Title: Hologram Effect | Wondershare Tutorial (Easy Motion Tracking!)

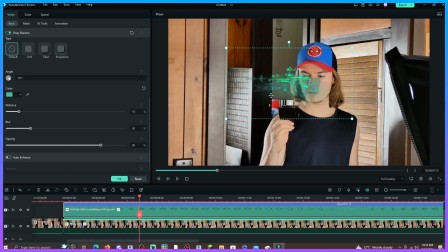[8:22]
Now, what this does is it actually gives it the illusion that it's emitting light from the hologram. Now, I can make it a little bit brighter if I want, just to give it more of a glowy sort of effect. So I think I'll go with this sort of lightish, greeny aqua color.
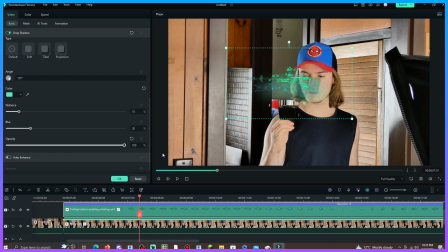[8:40]
Now, you can turn down the opacity, or you can turn up the opacity, and you can turn blur all the way down, but that looks really silly because it's basically like a direct copy of what you've got. So you want to make it pretty blurry, not too blurry, or else it'll just not look like anything.
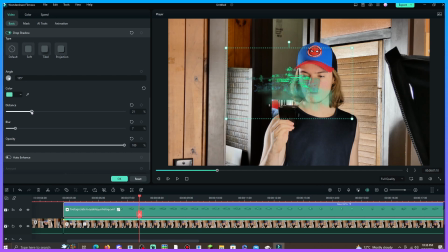[8:57]
So just make it to the type of blur that you want, and then put the distance of the shadow all the way to zero, which gives it sort of a glowy sort of effect. Now, as I said, don't put the blur down to zero or else it won't look like anything, and don't put it all the way up because it won't look like anything.
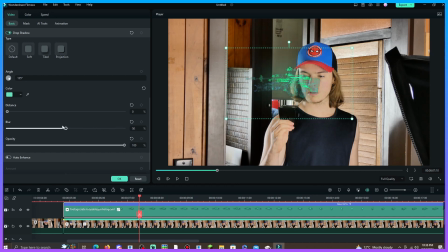[9:15]
Put it to a point where it kind of looks like it's glowing, which kind of actually gives the illusion that it is a hologram. Now, if you think it looks kind of weird and blurry, you can turn the opacity down of it a little bit. But if you turn it down, it just looks kind of fake.
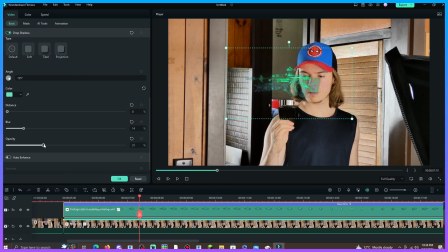[9:31]
But it's honestly up to you in these settings. You can go all out with however you want. So I'm just going to mess around with these settings, and then I'll get back to you guys when I'm done.
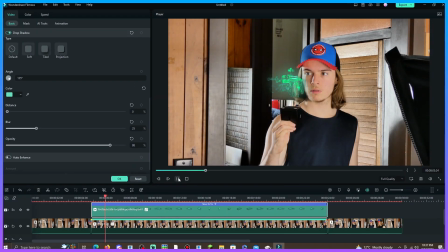[9:43]
Alright, I'm pretty satisfied with how my hologram effect is looking.
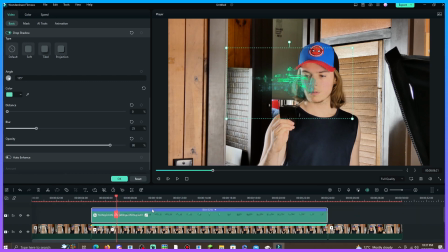[9:46]
And if you actually want to, you can click onto your motion tracked video, and you can actually turn the opacity down if you want, but this is totally up to you if you want to make it look even more faint. But I honestly think that it looks much better if it's turned all the way up or just a little tiny bit down,
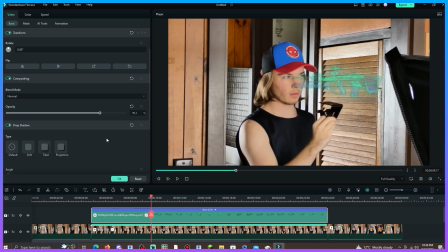[10:06]
because if you turn it all the way down, it won't look like anything.
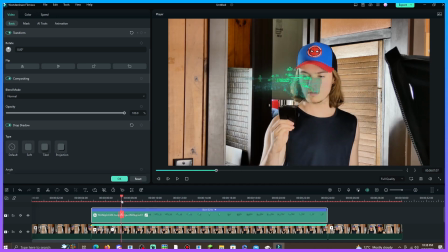[10:10]
But if You turn it all the way up, I think that actually gives it more of an illusion that it's a hologram, because the hologram is supposed to emit light.
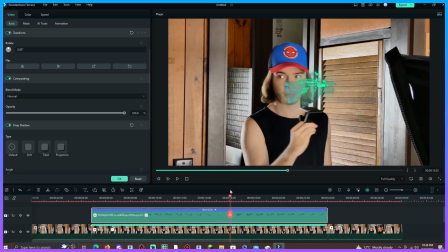[10:19]
So it being on the brightest setting, I think, is the most realistic, but it's your guys' effect, so you can do whatever you want with it.
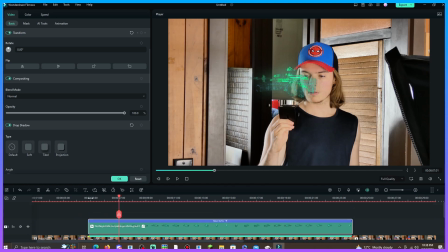[10:27]
Another thing that you can do to make the hologram effect look even better is go to the transitions tab.
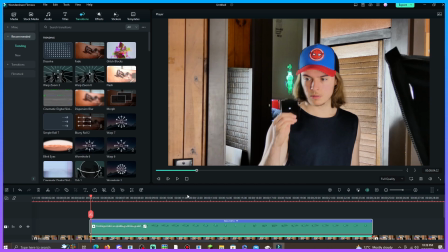[10:36]
Look for a transition that you'd like to have for the hologram when it's opening up, because at the moment it's kind of just there.
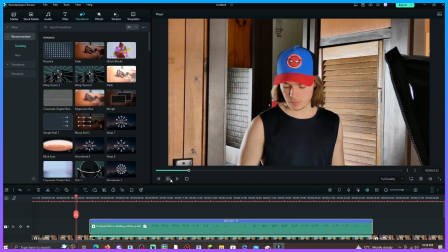[10:44]
There's no real effect to it that's making it look realistic.
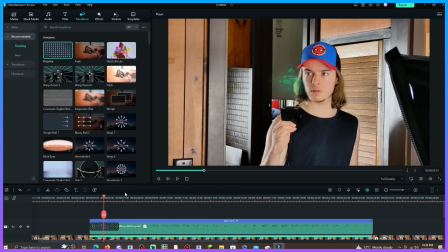[10:48]
So you can go with a dissolve effect if you'd like to have like a little dissolve effect where it just fades in, or you can just have a little glitch effect, which is what I might actually go with right now.
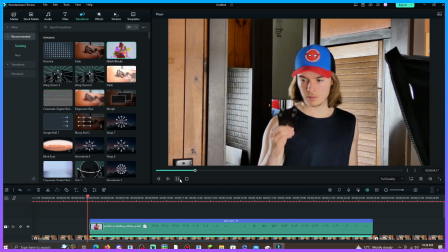[11:02]
I think a glitch effect will look really nice. Okay, so the transition that I've went with is this little glitch effect, and then to finish it off,
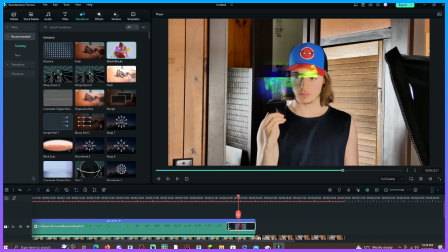[11:11]
you can even use the same transition at the end for when you're turning the hologram off. Now, I probably should have made the effect go with how I'm flipping this down, but it doesn't really matter that much.
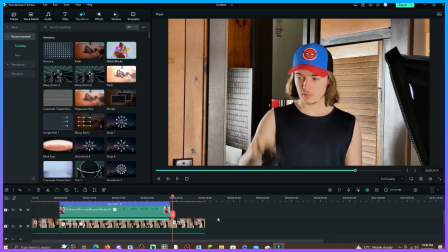[11:24]
Now that the effect is basically done, there are still some improvements that you can do to make it even look more realistic,
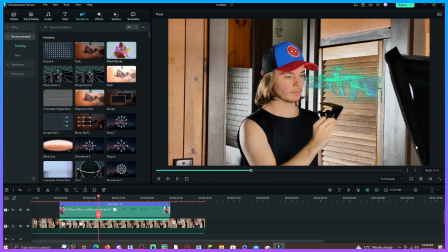[11:30]
and that is actually changing the color of the video itself to sort of match the color and the tone. It's not super realistic that the whole room would light up with the hologram, but just to maybe give it a slight bit of realism, you can do that.
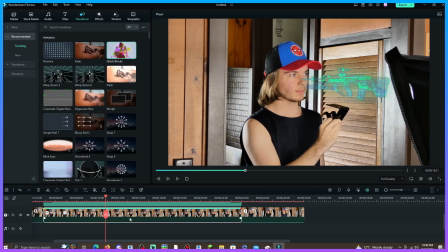[11:46]
So what I'm gonna do here is I'm gonna click on the footage that I have below my gun hologram here,
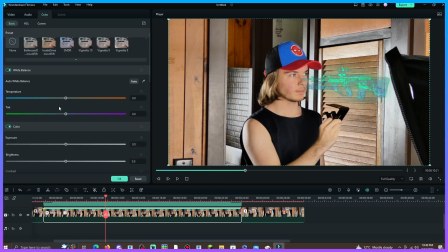[11:54]
and I'm gonna go to the color tab, and I'm gonna turn the temperature down to sort of match that color of the hologram to the bluish sort of section. And on the tint one, you can even put it down to like a greenish sort of effect to match that sort of color,
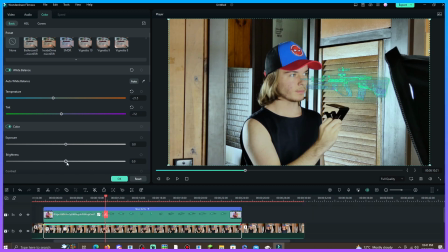[12:13]
and you can even brighten that just a little bit as well.
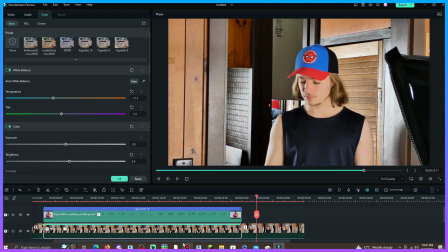[12:17]
Now obviously that creates a huge change, but this is totally up to you guys.
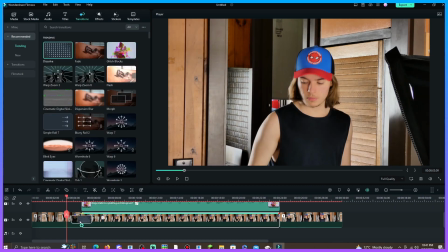[12:22]
So I'm going to add a dissolve effect right here for when it actually changes color.